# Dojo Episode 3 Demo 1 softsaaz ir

And that's really all I would change on this style frame. I think everything else is working really great. The composition is very nice, like I said, and I think the type is laid out great.
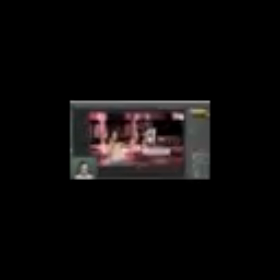12:32 So let's move on to our last example and just talk a little bit about what's going on here. So we've got some very interesting type. Again, this is a great photo. The model is looking in the direction of the tagline, which is great.
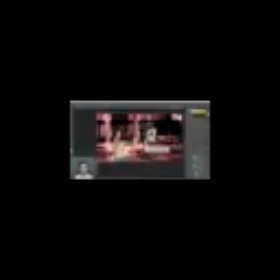12:45 It leads your eye that direction. I think the composition is actually working fairly well here, and this designer did blur out the background so that you can't see any of those logos. So already, great job there. Some of the issues that I have, though, are how much space this tagline is taking up and the use of that graphical element,
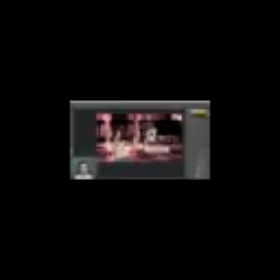13:04 the eye here, how much it's used. I think it's a little bit overdone, especially on this logo. I don't think the client is going to be happy seeing their logo contained within that graphical element because it's again repeated here,
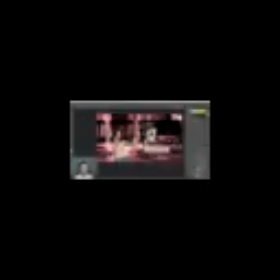13:18 and these are so compressed that it's a little bit of a stretch to say that this is the same graphical element that we see in that eye. So the first thing I'm going to do is just grab those shapes that are behind that Bing Bong logo, which are right here, and I'm just going to group them and turn them off so we don't see them anymore.
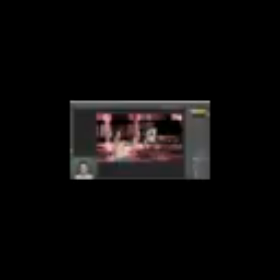13:36 Then I'm going to change the color overlay from the black color to the white color, which, if I remember, was not pure white. It's this color right here. So I'm going to copy that hex code, go into the color overlay, and then make it white, or the off-white color.
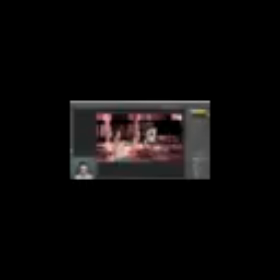13:52 And that way it's easier to see. And then I'm going to line it up with the left side of this text. Now this is competing with the background. It's too hard to see. So I'm going to grab both of those and just bring them down into a spot where it's clearly readable on top of that photo. All right, so there we took care of that issue.
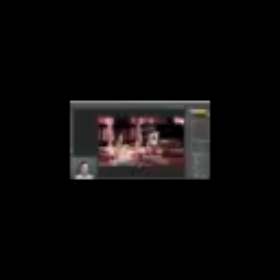14:10 Now we see this repeated element again in the foreground, nice and big, but then again in the background. And I think, again, this is just a little bit too much going on. I don't think we need this secondary version of that element. So these three layers right here, I think, are the ones that I'm seeing overlaid on top of each other.
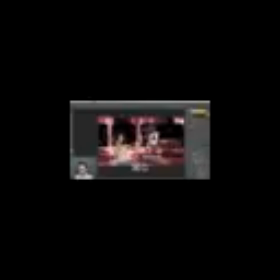14:29 So again, I'm just going to group those elements and turn that group off, and then work on the main element in the background. I think, first of all, I want to reposition this text a little bit. Instead of having it on three lines, we have so much of this empty space over here. I think it would make more sense if the first two words were on the same line.
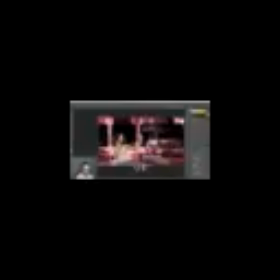14:50 So I'm just going to delete this layer and then type out life on this layer so that it's all the same size, and then reposition the text a little bit just so it fits together a little bit more nicely. Now we do have some readability issues here, but I'll take care of that in a second. First, I think I just want to scale it down a little bit and then resize these elements to fit it. And it looks like these shapes were actually created using a series of adjustment layers. So what I want to do is convert this to a single shape layer.
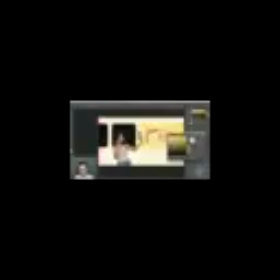15:19 So what I'll do is make a new solid color, and I want it to be that same off-white color right there. And then I'll just move it down below and then transfer this mask onto this one. I'll delete the layer mask. Then I can hide this one. Then I can grab this path, drag it down. And I don't want to replace, so actually I'm going to need to copy it and then paste.
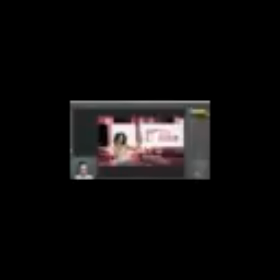15:43 And now they're both on the same layer. Then I can grab this one, copy, and paste it as well. And there we go. Now I've got all of those adjustment layers off, and I've got my single shape all in one shape layer. Now I just want to scale it down so it fits this text a little bit more, and then just modify the paths a little bit more. I want to grab this shape first. Oof, I keep grabbing the wrong layer. Here we go. Grab this one right here and just scale it off to the side. Now that was a live shape. That's why I didn't have to worry about the corners deforming. You can adjust this and the corners are going to be preserved. So that would not happen if it wasn't a live shape.
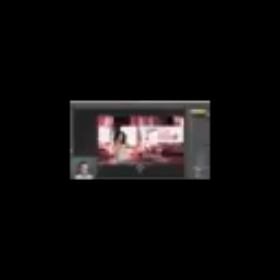16:22 All right, so I'm going to leave that one there and then grab this one, maybe push it off to the side a little bit and put this one pretty much right behind her head, making sure that these are pretty much evenly spaced out between this shape and this shape.
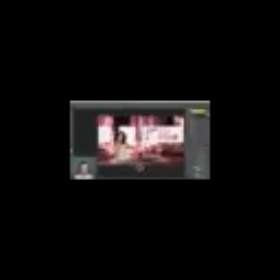16:36 So something like that. And now I think I'm just going to move the entire thing over so her hand is being framed right there between those two, and then maybe space these out a little bit more.
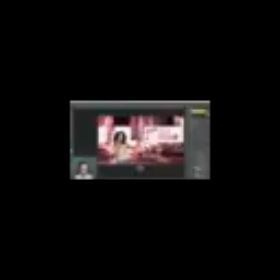16:50 Because I like how this one goes behind her head, but I also like how her hand goes right in between there. So I'm going to move them right about there. Okay, so that looks good, but obviously this is too hard to read. We're not seeing that clearly enough. So what I want to do is treat the background a little bit differently.
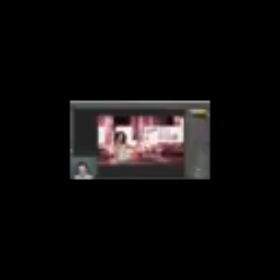17:07 So let's just take a look at what we have. We've got our Gaussian blur. We've got a tagline mask. So okay, that's actually a great element. I'm going to move that down with the text. That just darkens the background, so it makes it even easier to read that text. Then we've got the photo filter, which is nice.
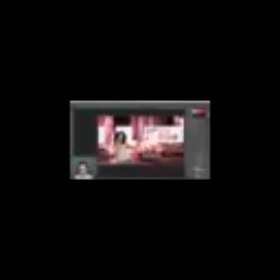17:23 It uses the branding color, but I think we can do something a little bit more interesting that's going to make it even easier to focus on the foreground. So I'm going to turn that off, and I'm going to add a new gradient all the way at the top, and I want these to be the brand colors, so I'll leave it as it is for now. But what I want to do is bring in that brand guide so I can have those colors. And I want to use the same gradient as what we've got on the logo, which is from the lighter orange to the darker red. So I'm going to sample those two colors using my gradient layer.
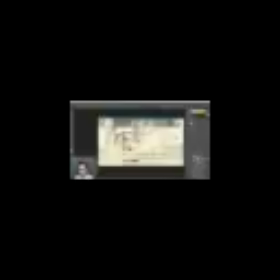17:59 So making sure that I have that selected and then double clicking on it, going into the gradient and using my eyedropper to select the lighter color, going to the darker color and making sure it's at 100%. Not fading out. So I've got that, and then I'm going to adjust the angle so that it's going from top to bottom.
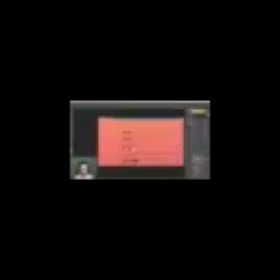18:18 So I guess negative 90 is what I want. Click OK and move that down to the back of the layer. So Command Shift left bracket sends it to the back, and then I'm going to grab the city layer and I'm going to change its blending mode from normal to multiply.
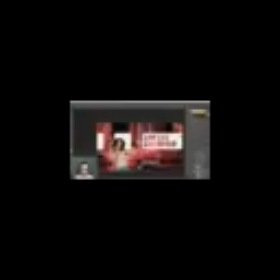18:33 And that's just going to blend it into that background a lot better. Now it's still pretty dark, so I'm going to just drop it down to say 50%. Now combining that lower transparency with the Gaussian blur so that it's easier to focus on the foreground elements and that color gradient,
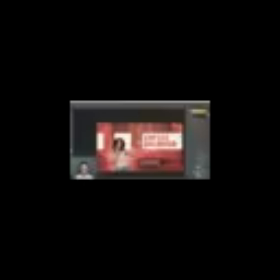18:50 we've matched the brand, we've made everything else easier to see, and I think this style frame is now working a whole lot better. So let's take a look at where we were at the beginning and where we are now. So just making those adjustments, keeping the same basic composition, I think really brings the focus to that tagline and cleans up that background so it's easier to see everything in the foreground. You're going to be working with type on just about every project you ever do. It's important to get a good grasp on the basics so that when you get deeper into design, you'll already have some good habits. Let's look at some of the typography assignments from your session.